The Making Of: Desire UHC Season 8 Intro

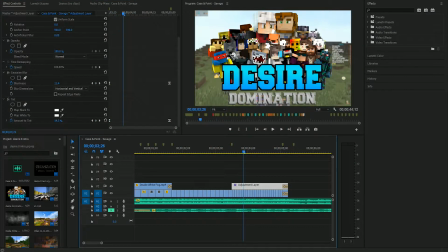249s
But if you change both of them to white, if you change both of them to the same color, it'll do a solid color background.
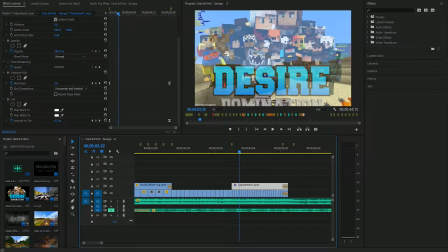256s
You can fade into that or whatever. That's kind of just something I found.
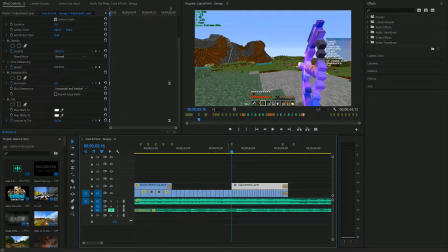264s
Let's see. So we got the adjustment layer. This only works on the clips. Just covers that up. And then we've got the Desire Domination logo here.
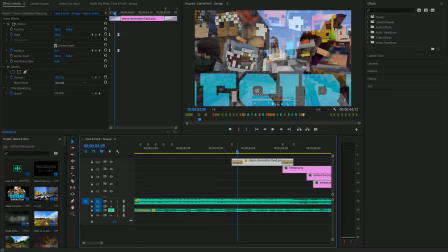276s
And it very simply, it scales downwards from 500 to 100.
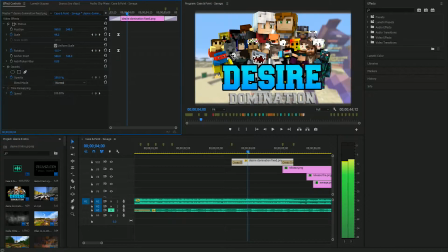290s
Yeah. That's basically it. There really isn't too much else today.
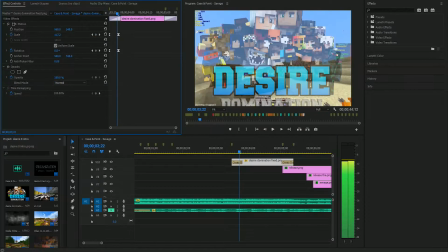297s
it scales down without any real change in degree, which maybe I should have done that there.
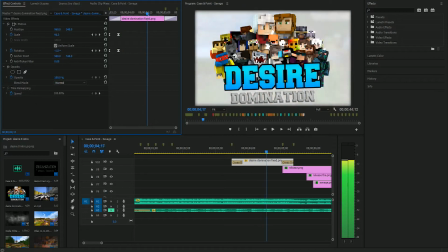302s
But once it hits this point here, then it starts to rotate a bit. And it still is slowly scaling down as well.
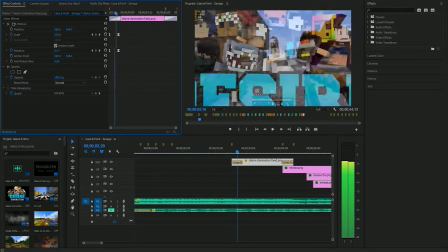309s
So that way it doesn't like completely stop motion when you start motion. And then you suddenly stop.
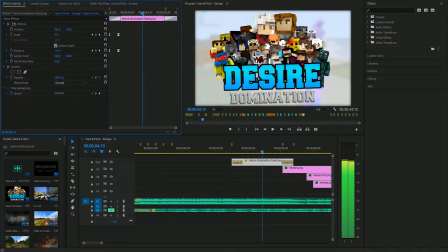314s
It just doesn't look good. You gotta keep the motion going if you're gonna have motion at all, really.
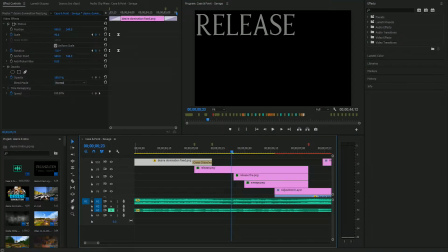323s
So that's that. And then, I don't know. I wanted to do Release the Savage here.
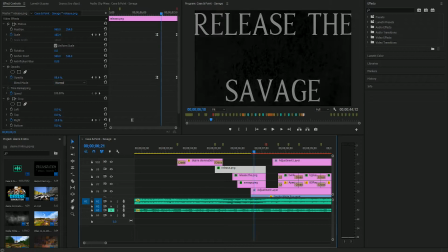330s
And I lowered the opacity. No, I didn't lower. Actually, I lowered the opacity in Photoshop because I made the text in Photoshop. So, originally the effect I was going for is kind of like, think about some of those montages where you've got your clip and then you've got
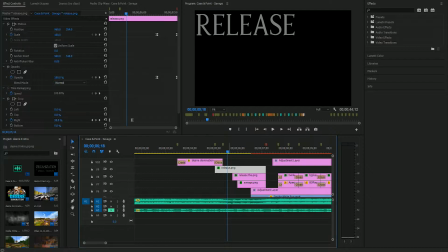349s
the opaque text in the background behind the clip or whatever. And that's kind of the effect I was going for, but it doesn't really work with a black background.
Release the Savage.
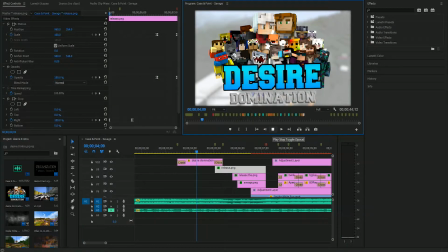368s
It has like that dark tone to it, like especially the way it's said in the song.
Release the Savage.
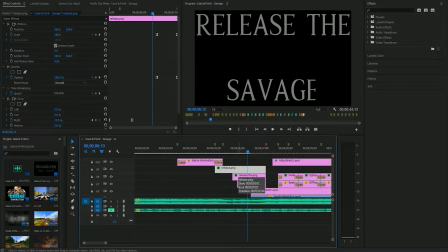379s
I guess that was kind of just like a connecting thing, not the greatest thing. I probably could have done something more here.
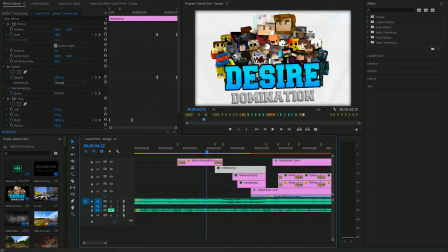386s
Now that I'm thinking about it. But I could have done the Savage.
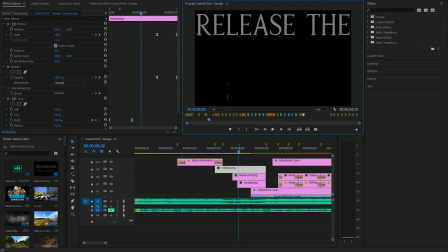392s
And then, like, on Savage, I maybe could have had, like, something show up in the background. Like, potentially, like, fire or something like that. Because fire or sparks end up playing an effect when we go through choirs. So there's really isn't too much to say.
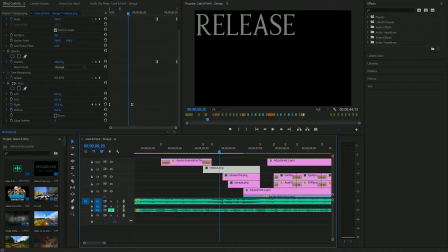409s
All of the effects, I use a crop for them to
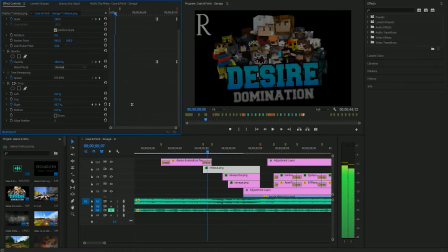417s
go from left to right. And they all go in the same direction.
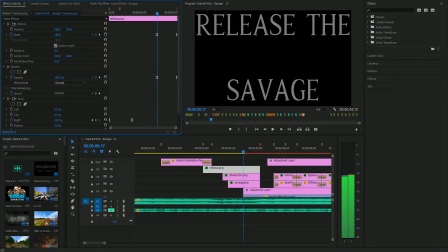424s
None of them scale or anything. Up until all on this point here, they all start scaling forward and fading out.
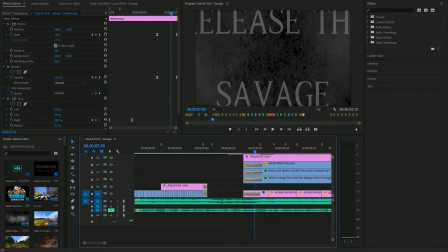435s
And yeah, that's that. So, next thing I want to talk about, we've got this background here. The background, it has a long fade in, and it also has a brightness mask.
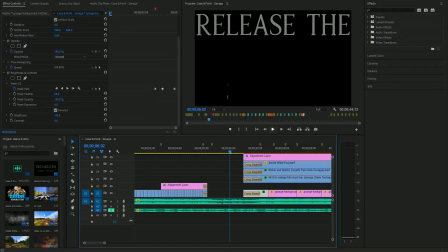447s
And the reason for this is, I'm just gonna play it.
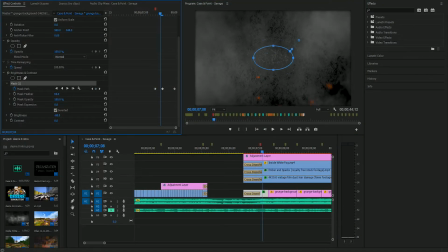455s
So you see the brightness mask in effect if I click on it, right there. So what the mask does is it darkens the outer edges,
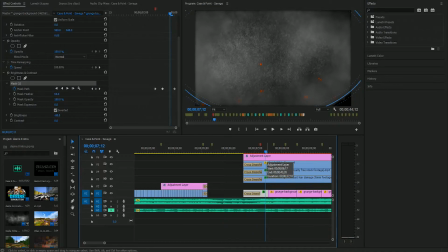469s
so that way when it happens, it like brightens up, and I don't know.
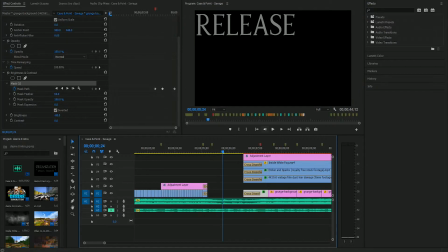476s
It just adds a nice effect.
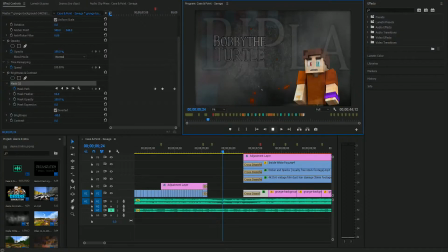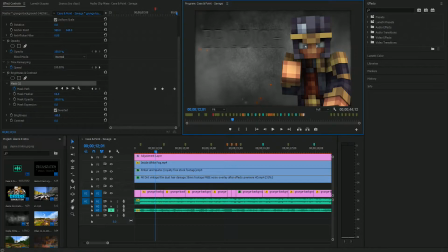485s
Good lord, okay. Jeez. There's a lot going on in here, so.
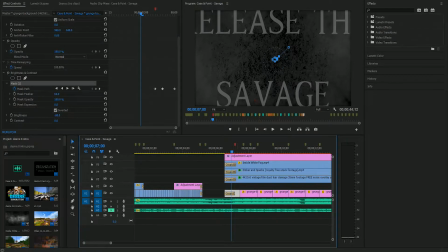494s
Yeah, so we got the background.
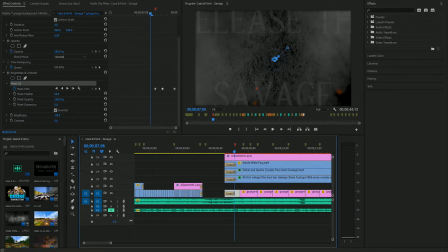496s
We've got the brightness mask to make it kind of pop, I guess is what I was trying to say. Pop on the, yeah, that right there. On this red marker.
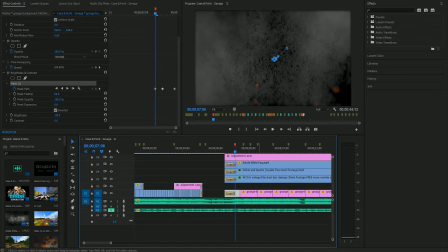510s
The other things that are going on, there's a lot going on. We've got the white fog again, on a 50% opacity. We've got the ember and sparks, which are these little red particles here.
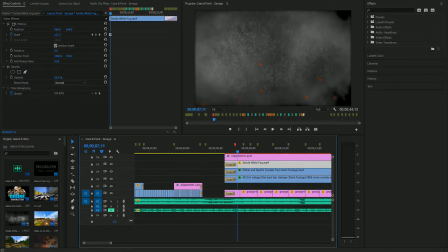522s
And then we've got the vintage film dust, which if I disable
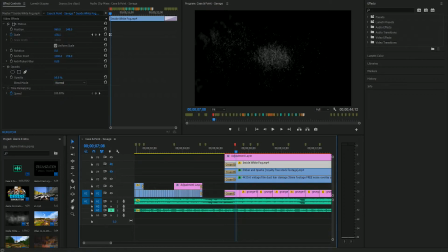531s
these two, the white fog actually makes a big difference.
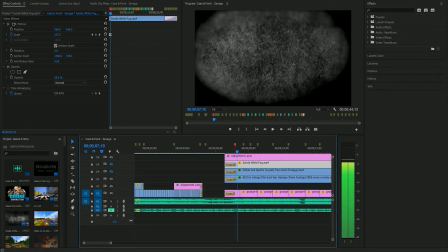537s
It actually makes a really big difference. Maybe I shouldn't have had the white clouds, because this like almost looks better.
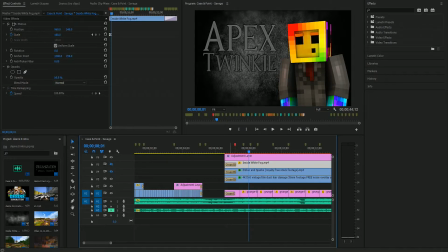548s
Oh well. Either way, maybe I needed it to be a little bit brighter.
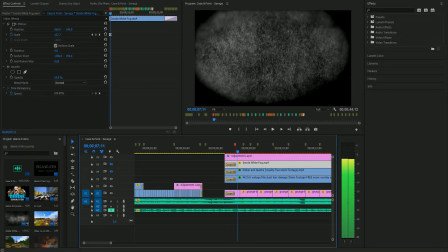557s
You can definitely see the mask a lot clearer now that the white fog is disabled. And then the last thing you've got is the 4K this dust. And you see these particles over here, you'll see them kind of move around the screen very randomly.
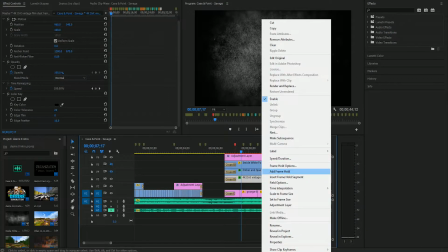577s
I did have to slow this down a fair bit. If I go to speed duration, it's a 31 speed.
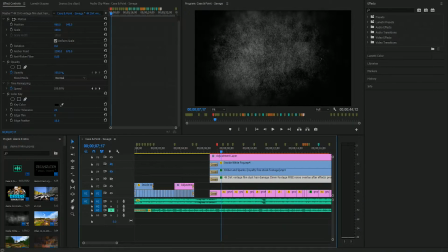586s
That's that. So yeah, those three effects, they kind of just add more depth to the background, so the background isn't very boring. That's basically it. Alright, so
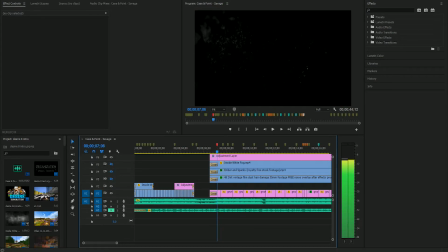598s
That's the background effects. I'm gonna disable them so the video can actually play smoothly. That lags this file a lot.
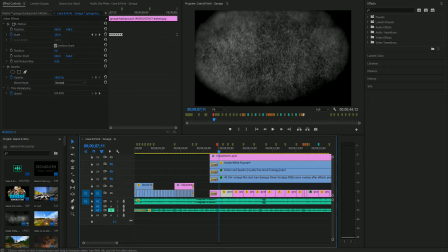607s
So the other thing that kind of happens is on each of these,
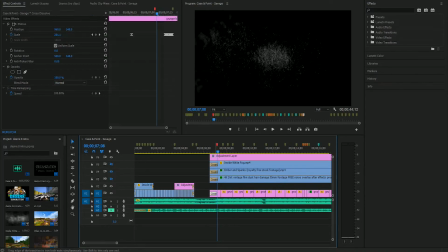613s
on this effect here, I missed it because I was focusing on the brightness mask, but there is a scale.
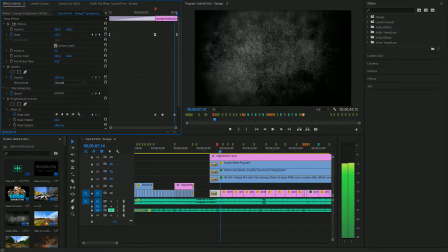618s
It starts at 500, goes down to 300, and then quickly goes down to like 100. And then on this one here, on all of the beats, it goes, the background, it's hard to notice with all of the overlaying effects to it.
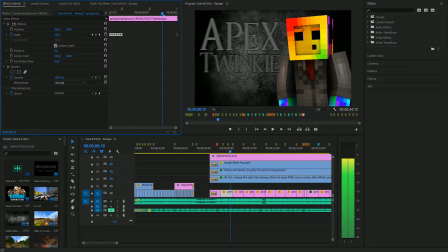639s
But when they're disabled, you can clearly see that the background like scales inwards.
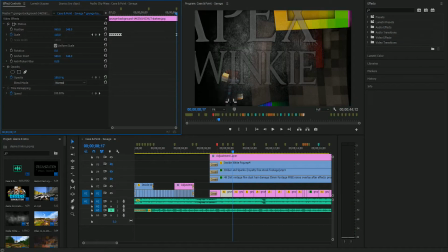644s
It zooms in. And then this repeats on every single clip. Goes from 100 to 110, I believe, on all of them.
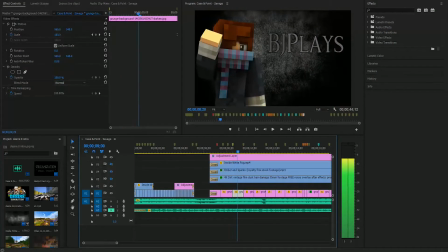656s
That's just to add a little bit more dynamic motion to it, I guess.
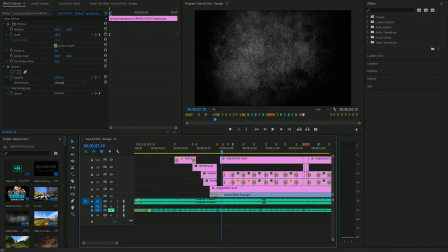662s
Didn't want the background to seem too stale because when you're working with a solid background when you're working with a solid picture background, you need to make it have motion somehow, some way.
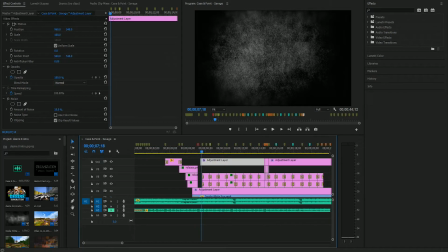678s
Alright, the other thing, I'm going to go over this now. So we've got this up here, we've got just a noise layer.
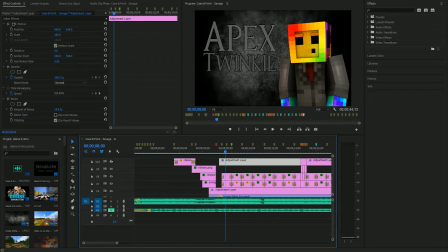686s
It puts a little bit of noise on the people. So if I disable it, it's kind of hard to notice, but there is a difference. The noise, I think, just adds to the domination effect. It's very minor, and once again, not that easy to see, but it's there, and I think it helps a bit.
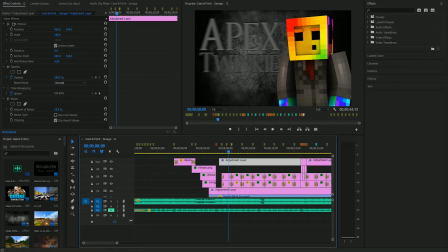706s
Alright, so let's talk about the players and the renders now. So we've got the renders on
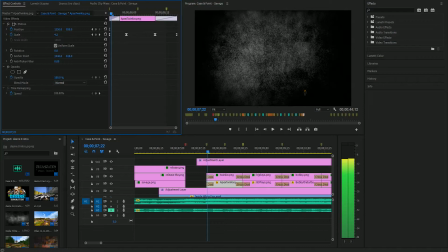715s
the bottom, and what the renders do is they start out on either side. The players also go in alphabetical order. That's something I usually don't do, but since this is an FFA, I figured I would try it.
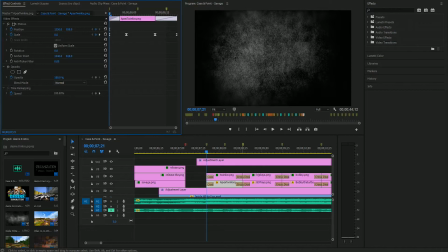730s
A lot of it, if you look at it, this intro is actually fairly similar to the way that the AP9 intro was done.